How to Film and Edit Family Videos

What's up, Spectacle fans? This is a video about how to put together all of your footage from a family vacation or a family day. Simple, easy. This is not something that a professional photographer or videographer should be watching. This is for everyone who takes video with their phones and then the footage just lives on the phone and they don't know what to do with it. What I'm going to be talking about does not require you to have any special cameras or equipment, microphones, none of that. These easy steps don't require you to have any kind of special gear. Gear is overrated.
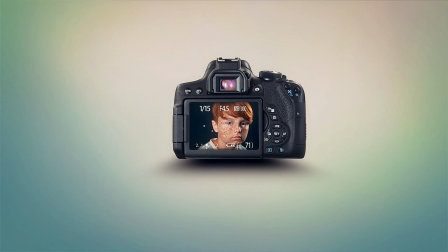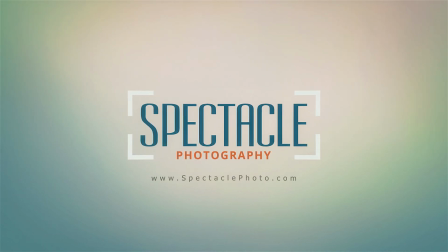This is the first location, this river
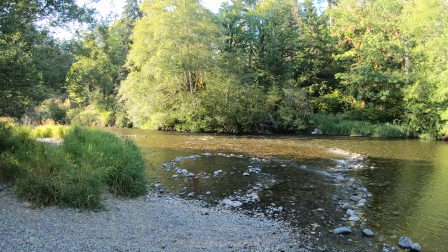0:52 here, and we're just coming down here for a regular little family day.
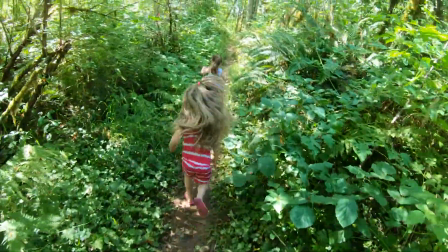0:58 All right, first off, keep that phone horizontal. Do not film vertically.
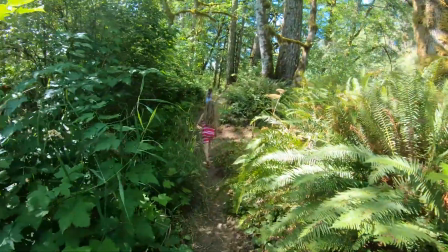1:05 This is a rule to follow. It is a rule to live by.
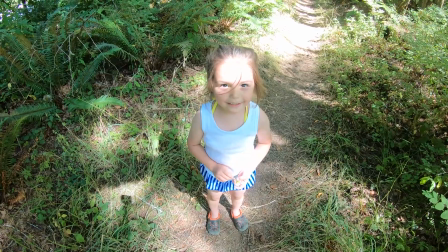1:11 Keep the subject that you're focused on in the center of the frame. Don't put their face in the center of the frame or else you get too much headspace.
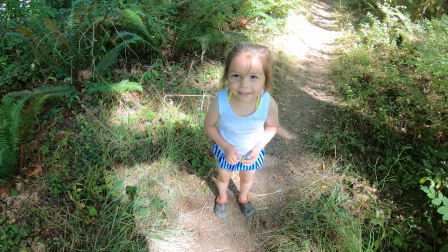1:20 Make sure that the entirety of your subject is centered. It'll make for way better footage.
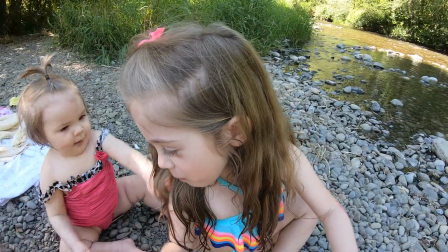1:26 You don't have to cut all the time.
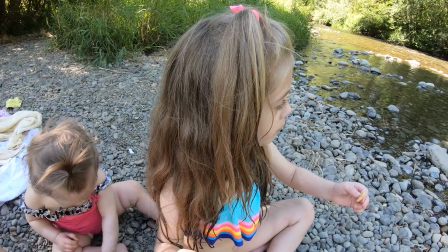1:29 Sometimes, like in this clip, you can keep it on a subject, and then when you want to move, you can just move the camera down and get the next action.
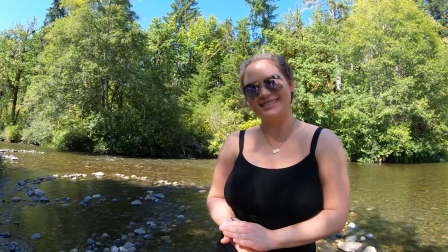1:40 Here's another example of that.
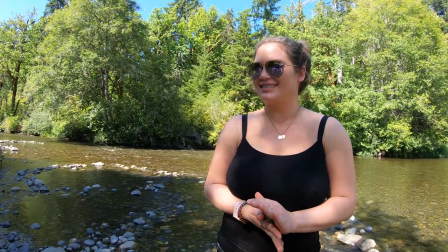1:42 So I'm filming, and I sit here long enough to where I know I'm going to use it, and I move down to the kids.
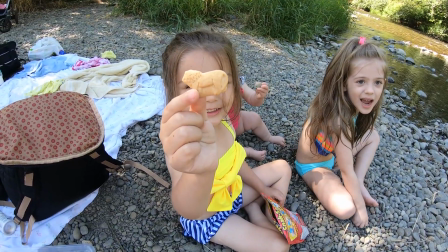1:50 And that way you're not messing with your phone jumping around.
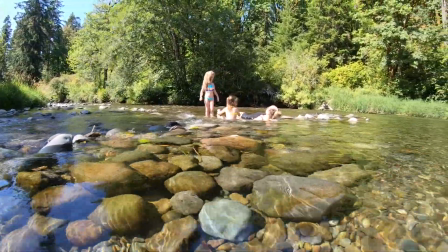1:55 When you feel comfortable, you can get little moving artsy shots. Just make sure that whatever you want to be the focus is in the center.
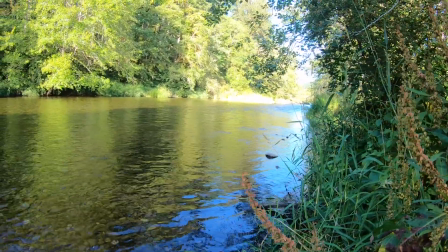2:04 Artsy shots like these ones here, I don't really use.
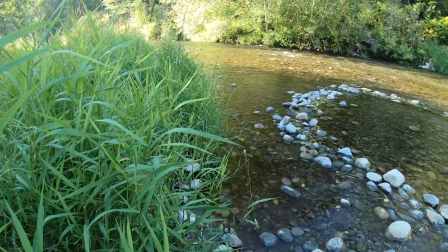2:07 I always get them, and every once in a while I'll sneak one in, but I mean, it's up to you, whatever you like.
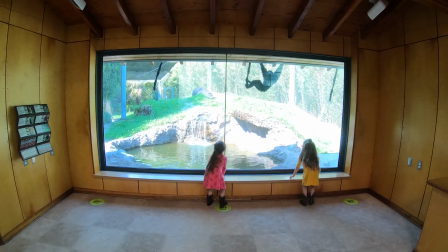2:15 When it comes to movement, you can do multiple things within one shot. So like here, I'm still, and then I start to move.
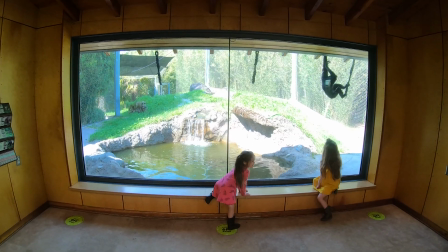2:24 And that way, I give myself options later when I edit. Shots don't have to be absolutely perfect.
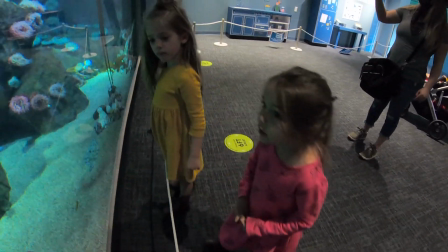2:32 Like this shot here is kind of dark, but I still ended up using it in my final. You can still tell what's going on.
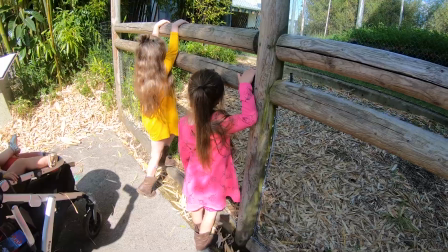2:40 When you have a lot of movement, try to keep it all in the shot.
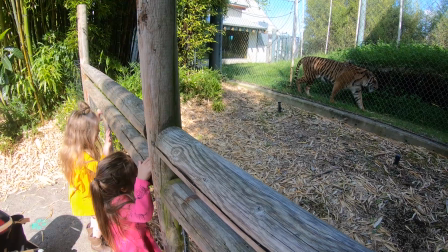2:44 So like there's the girls and here's the tiger, and I try to keep them both in frame so you can see them watching the movement.
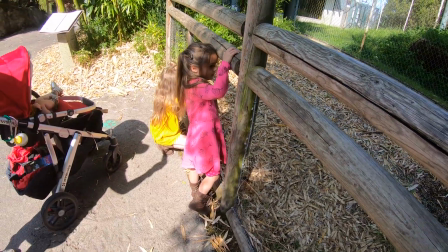2:51 And then I go back. Today we're at a new location. We're at Day Creek, and it's just a little creek with some rocky beach area, and the kids are gonna play here for hours. So they're gonna have a lot of fun, and I'm gonna capture it. These kind of spots are my favorite because they lead to a kind of exploration from the kids, and that gives them like a genuine look of interest.
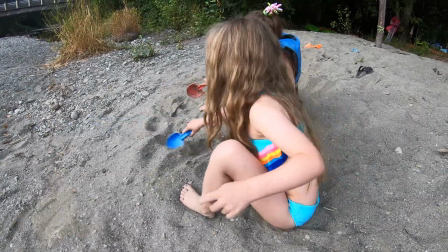3:18 It doesn't look like they're just phoning it in for whoever's filming. Here's an example of making a subject the focus of your shot.
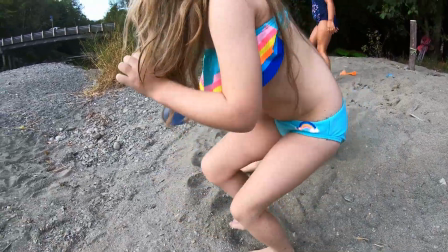3:26 So there's a lot of people moving around behind her, but I'm focused on her in the front.
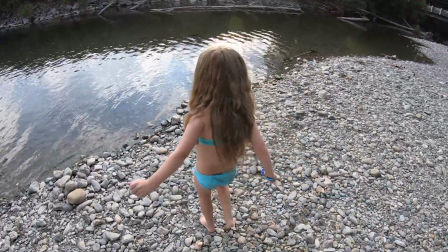3:32 So when she moves, I move. And I try to walk as smoothly as possible without moving my phone or my arms all around.
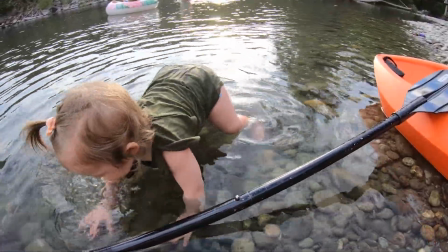3:40 You don't always have to talk or interact with your subjects. Just let them explore.
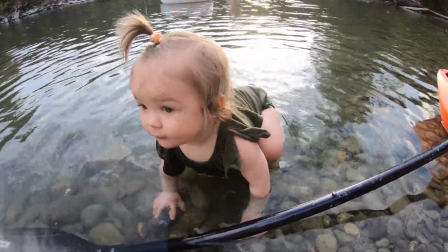3:45 Like here, my daughter, I just let her crawl on the edge of the creek, let her do her thing.
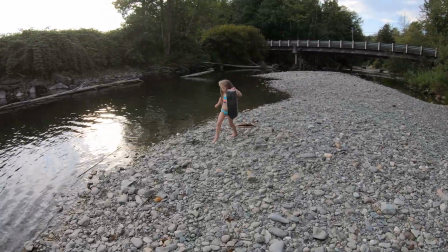3:51 So here's an example of me doing the opposite of that.
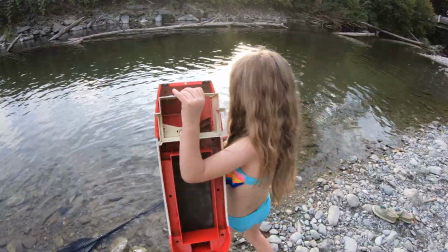3:55 So I saw her playing with this boat, so I walk over, and me walking over is a shot that I can use.
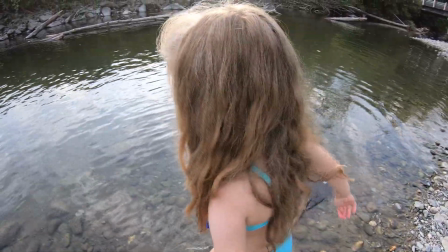4:02 And then I let her continue into the river, just kind of let her do her thing.